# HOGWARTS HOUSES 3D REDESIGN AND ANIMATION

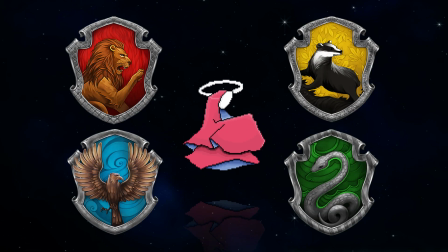[0:00]
I redesigned and animated Hogwarts house's seals in 3D to give them a new and fresh look.
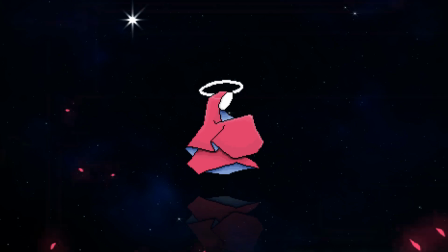[0:06]
Here's how I did it.
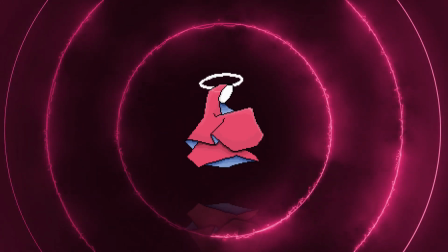[0:08]
I really like the concept of the 4 houses because each one represents different ideas, concepts and ambitions of the respective students.
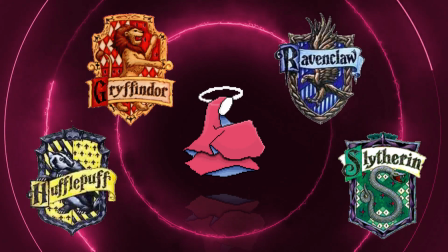[0:17]
These are really well represented in the animal and color scheme they use.
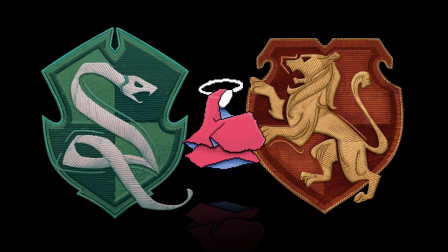[0:23]
Gryffindor's red, for example, represents bravery and nerve, while Slytherin's green represents ambition and leadership.
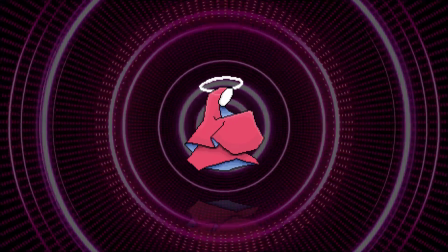[0:32]
Although each house will maintain their color palette and animal figure, I want them to have a cohesive visual look.
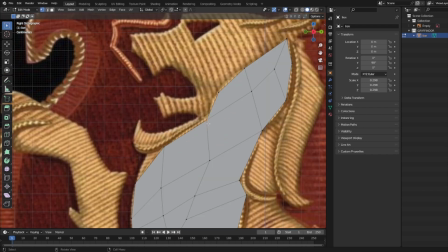[0:38]
I'm using the latest update of the logos. The Hogwarts Legacy team designed this wonderful illustration for the game, and they look absolutely fantastic.
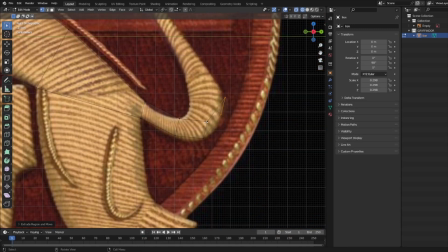[0:48]
So, after deciding I'm going to use this as a base for my design, I start modeling the different animals.
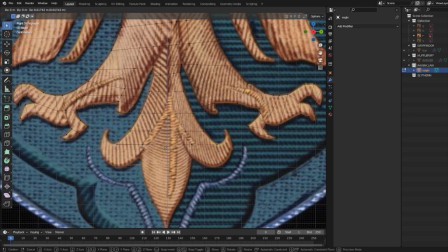[0:55]
As you can see in the reference design, the figures are flat, and I want to add a chiseled effect to the animals,
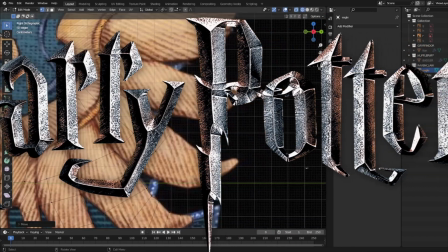[1:01]
so it resembles much more to an old shield design like the ones from the books.
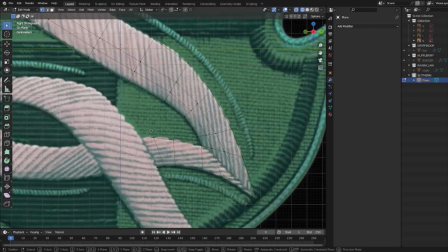[1:06]
Really all I'm doing in this process is taking elements I think work really well from previous design and adjusting them the way I need.
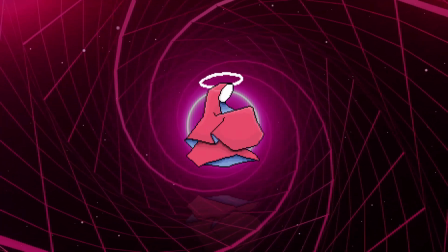[1:13]
Notice how the animal models are completely flat, even if I said I wanted them to look chiseled.
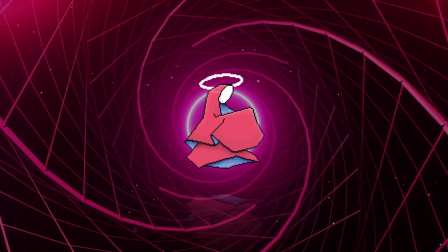[1:19]
Don't worry, I will show you how I did that a bit later. For now, let's continue and model the seals.
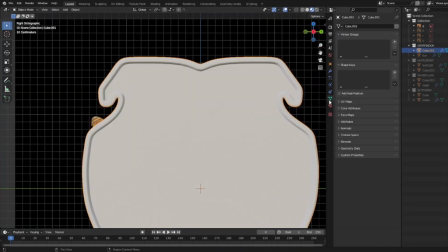[1:24]
This process is very easy too. I modeled the main shape, added edge loops to make the curves rounder, and then extruded the edges to add the key details.
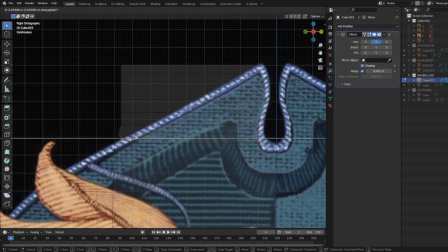[1:35]
My original idea was to maintain the same seal design for all the 4 houses, but each of the animals have different silhouettes.
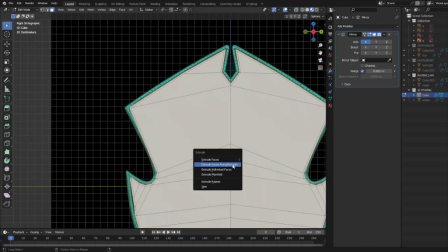[1:41]
That's why each respective seals works really well with each animal. So instead, I'm going to unify everything with the textures.
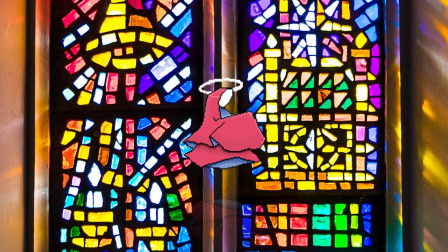[1:49]
After some thinking, I really like the idea of using different color stained glass as the visual component that unifies the project.
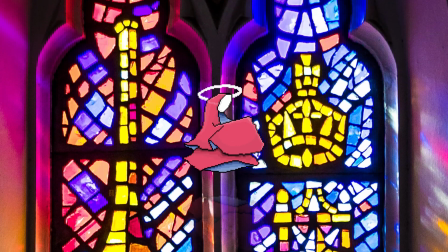[1:56]
Let's get into it. My software of choice for this step is Substance Painter.
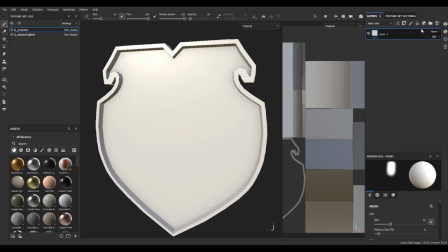[2:01]
I'm going to work on one of the models, and when I'm happy with the final result, I will create smart materials to use them in every other seal easily.
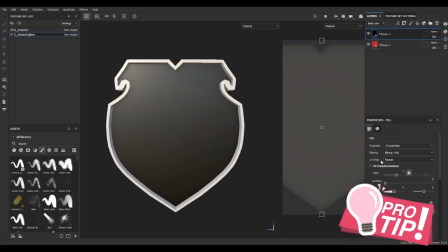[2:08]
This is actually a really helpful tip if you're not used to doing it.
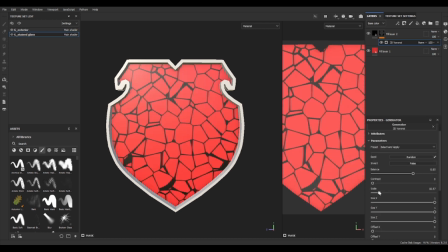[2:13]
If you need to texture tons of assets with a specific material you have created, just group everything and create a smart material. This way you just have to drag and drop the material on the mesh, and then adjust it if needed.
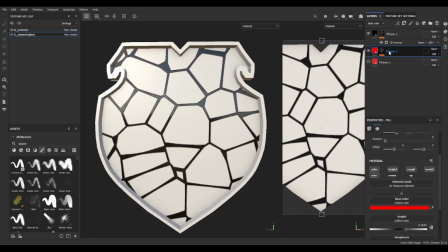[2:27]
Starting with Gryffindor, I'm doing the stained glass design procedurally, with mainly 2 layers and a Voronoi textured mask.
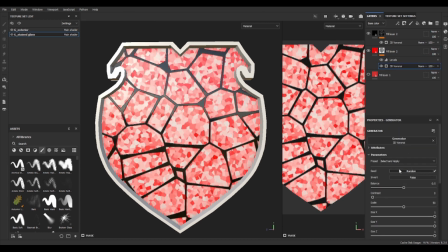[2:34]
I first set a base color layer and duplicate it, then changed the color of the second one and added the mask.
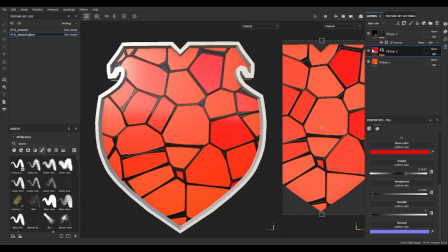[2:40]
I set the style to random color, so it gives me different variations of colors similar to the ones I chose.
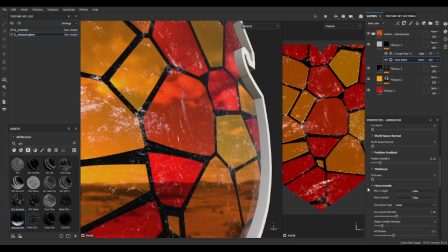[2:46]
I added a layer on top with just height and roughness channels activated, to give some interesting reflection effects,
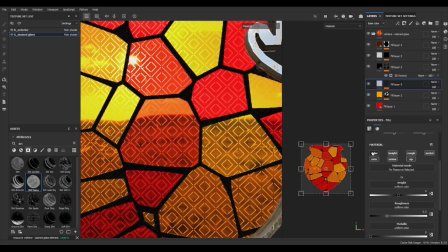[2:52]
and of course finish the material with some dust mask on the edges and surface of the mesh.
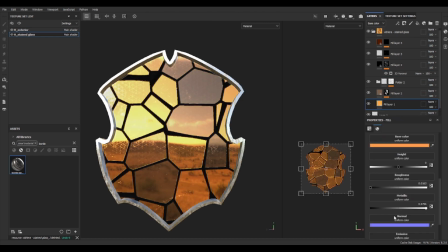[3:00]
With my main material ready, I incorporated them into the other models and adjusted both the colors and the seed of the Voronoi noise texture.
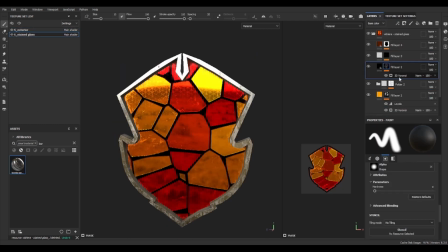[3:08]
This way I can generate some randomness between all the designs.
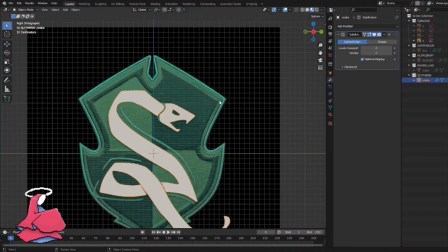[3:15]
I used a cool trick to generate the animal's fake shading I want. First, I UV unwrapped the models using Project from View in Blender.
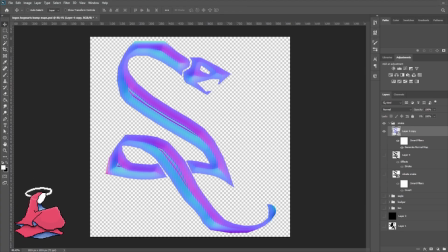[3:24]
Then, in Photoshop, I added an inside gradient stroke with the shape bars style and increased the size for each shape.
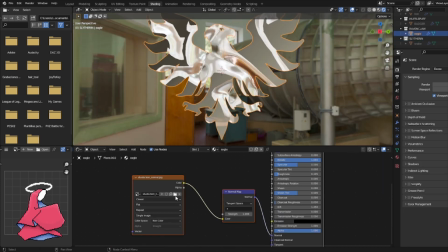[3:31]
This generates a black and white map that we can use in Blender, but to get a better result, I first transform it into a normal map in Photoshop.
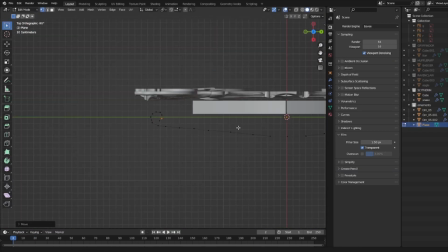[3:39]
The last details are 2 different ornament designs I found online that I think fits perfectly with my aesthetic.
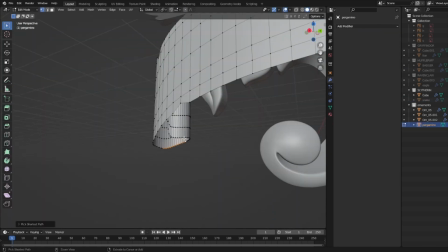[3:46]
With this, the overall shape looks better, and it will add a lot of value in the animation process later.
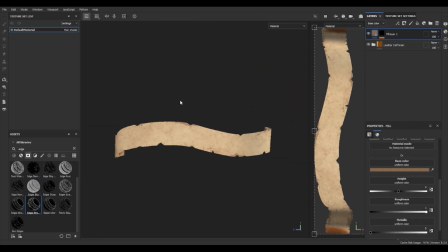[3:52]
The bottom part of the design is covered with parchment paper reading each house's names, referencing the type of paper the students use in Hogwarts.
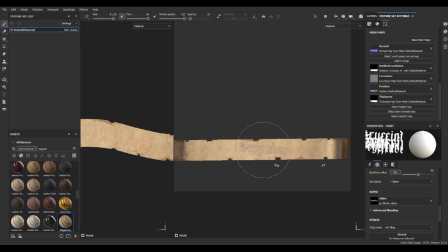[4:01]
I'm quite happy with the gothic style I ended up with. Time for animation.